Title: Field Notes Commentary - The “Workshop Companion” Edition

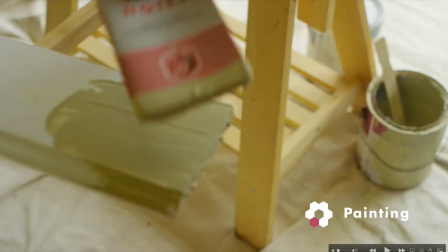[4:25]
I remember that being tricky, the focus shift there. And so we only used the end. I think originally it was supposed to be a single shot.
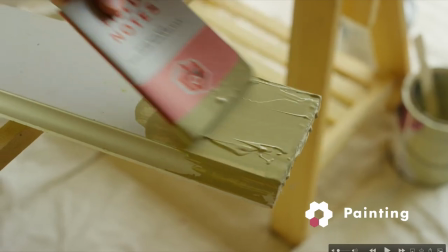[4:35]
Yeah, had to break it up a little bit, but that's my dining room.
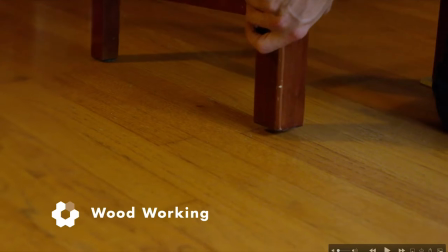[4:44]
That, I think we also, a lot of these, it's like when you're shooting it, you sort of expected it to all be in one shot, and then you get in there and you'd edit it and go like,
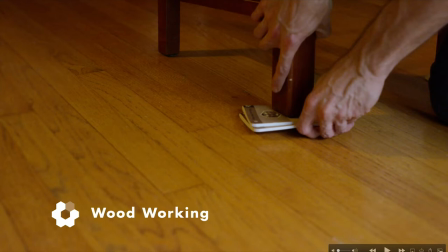[4:52]
oh, this needs to be, this is boring. And so jazzing it up a little bit with moving it around, and it makes putting a thing underneath a chair more dynamic. Now that I think about it, I do still have these sitting around my house. All, like, in my garage, there's a big stack of prototype ones with blank. I keep opening them up, and they have, like, blank.
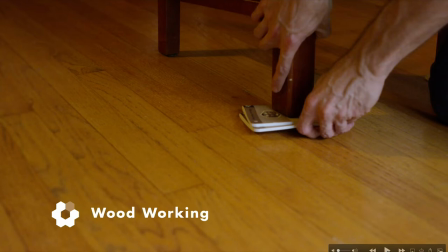[5:12]
When we make a pro... sometimes early on when we're shooting the film, we don't have the final books yet. So like we'll have the printer make some with just the covers with playing paper inside, or I'll make them myself. So I think that's what all of these were. Yeah. That's a little Easter egg there.
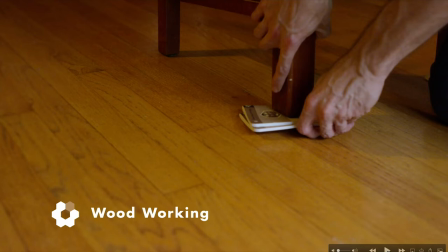[5:24]
A trick of the films is like a lot of times we have to do these like right as the printer's in, there's the short window in which to. Yeah. Or sometimes long before the printer even has them, if we really have to plan ahead, in which case we have to kind of make a prototype from scratch, which is very, so you know,
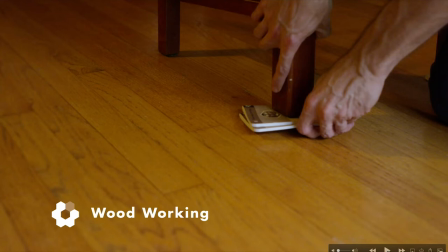[5:40]
depending on the design of it, is sometimes literally impossible to do and sometimes very difficult. Oh, for sure. That round corner we got for the office was the best $120 I ever spent.
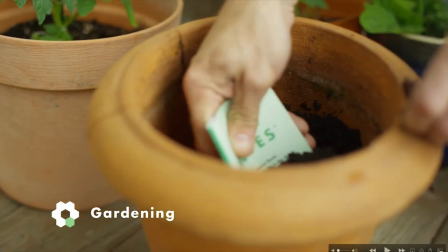[5:49]
I used to have to do that with an X-Acto knife. Yeah, this is out of my deck.
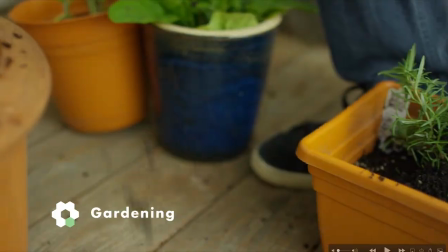[5:54]
I think I just bought either a new Dana dolly or some sort of slider thing,
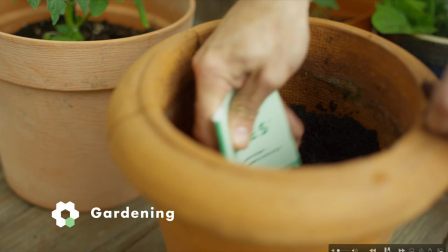[6:01]
because there's a lot of, I mean, the footage should always have motion, but this one has like a lot of those.
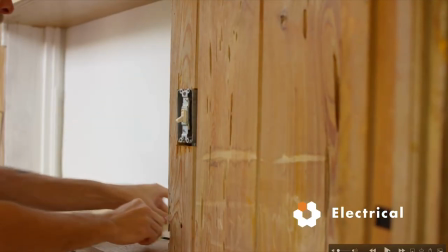[6:09]
I think I still have those Pumas I'm wearing. Now, this is funny because if you saw me removing, there's a broken switch plate on this, and we moved into our house,
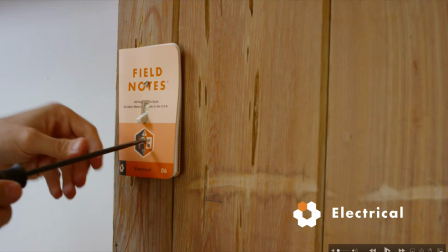[6:18]
what, probably 15 years before we made this video, and that broken switch plate, that broken switch plate was driving me nuts for more than a decade.
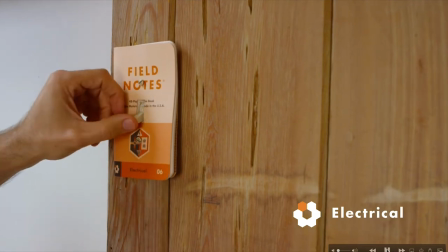[6:25]
So I replaced it. We replaced it with this book, and then I ended up leaving the book there for like another 4 or 5 years.
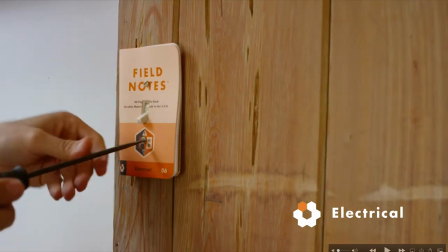[6:31]
Was it really? So, wow. Yeah, I just replaced that like maybe a year ago with an actual switch plate,
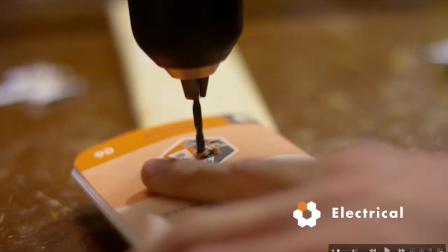[6:38]
which is not, it's not safe to have a paper switch plate if something shorted out in there.
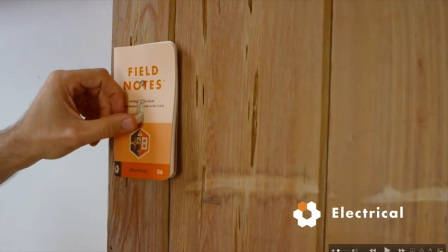[6:43]
Yeah.
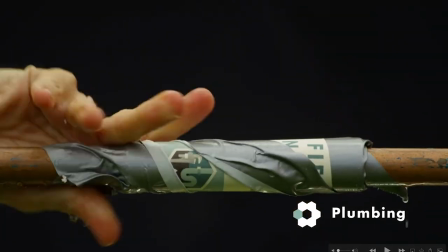[6:47]
And then this, do you remember where this was? Yeah, this was in your backyard.
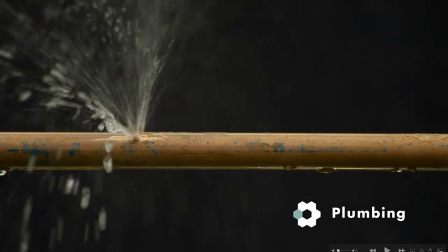[6:52]
Right, I was trying to remember that, and it took me a while because, the black background's confusing, but we just had a black sheet hanging behind it, and it was outdoors. We needed to be able to see the water, and it had to be backlit, but if you had a bright background, it also wouldn't make any sense of, like, why a pipe was sort of...
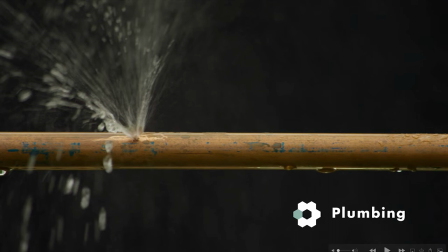[7:07]
Right, so that was a garden hose. I just had some spare pipe I had around, and we ran a garden hose into it and drilled a hole in it.
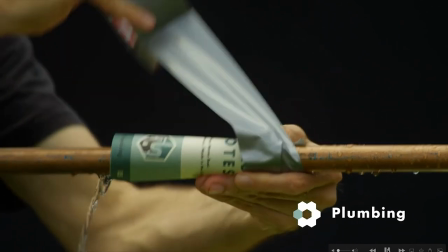[7:14]
Oh. It worked really well. It worked great. I remember the still pictures for that one were really good too, because we got some nice water splashing around in the stills.
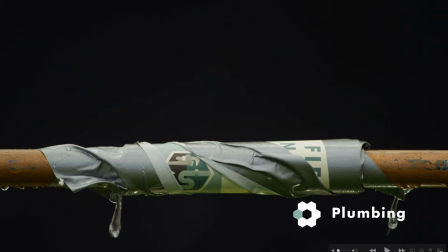[7:22]
I remember there was something maybe with this book too that we only had like one or two of.
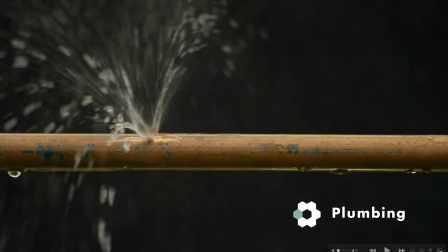[7:28]
Yeah, I think this was the one, right? We didn't have as many as the other ones. Yeah, and we had to trash them faster. Yeah, we had to do.
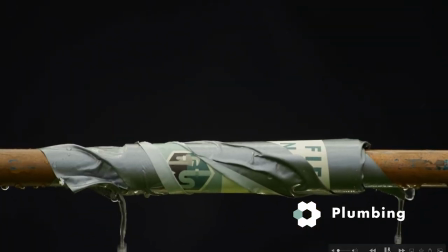[7:33]
I think this was the first and maybe only take we were allowed to get, and it clearly sort of worked, but it's dripping on the sides. Yeah.
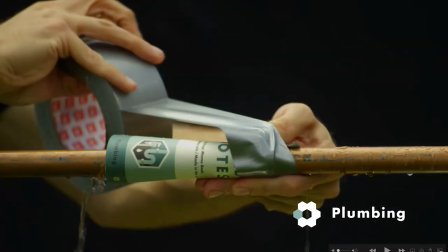[7:45]
Yeah, but there's just a black thing, like Duvetyn, or maybe even just a black. Yeah, I think it was just a black. Behind it.
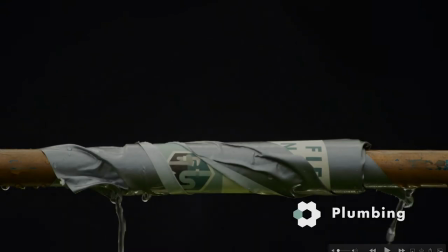[7:52]
It was, like one of your big stretch panels, I think. Yeah.
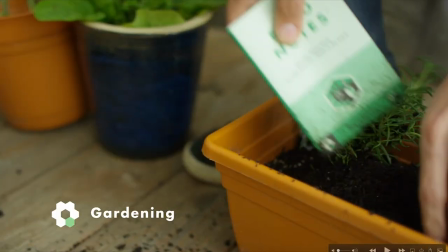[7:58]
And then this, everything, I shoot stuff on red cameras, and everything was shot on red except the last shot.
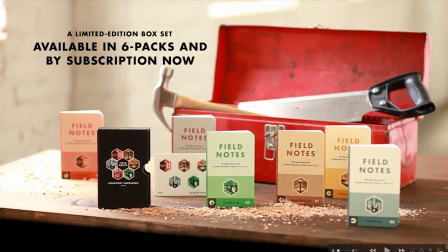[8:05]
For some reason, I didn't have the camera, and this was shot in the office, in the hallway near the old.
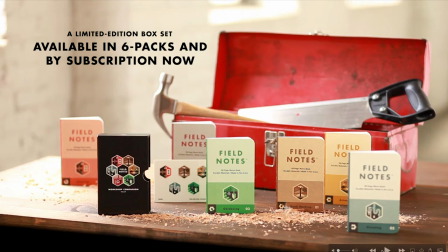[8:11]
Yeah, we used this hallway a lot because there was nice diffused. There was opaque glass in those windows, so we would shoot out there a lot, I remember. And that's just a tabletop with sawhorses or boxes probably underneath it.
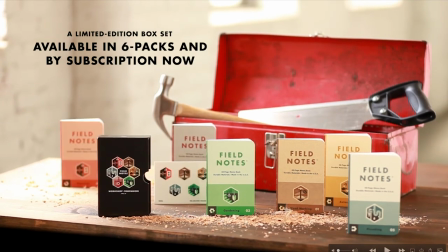[8:28]
Yeah, that was like outside the warehouse, so I'm sure we just stacked up a bunch of boxes and put the table on it. And then we had a string rigged to make that book fall.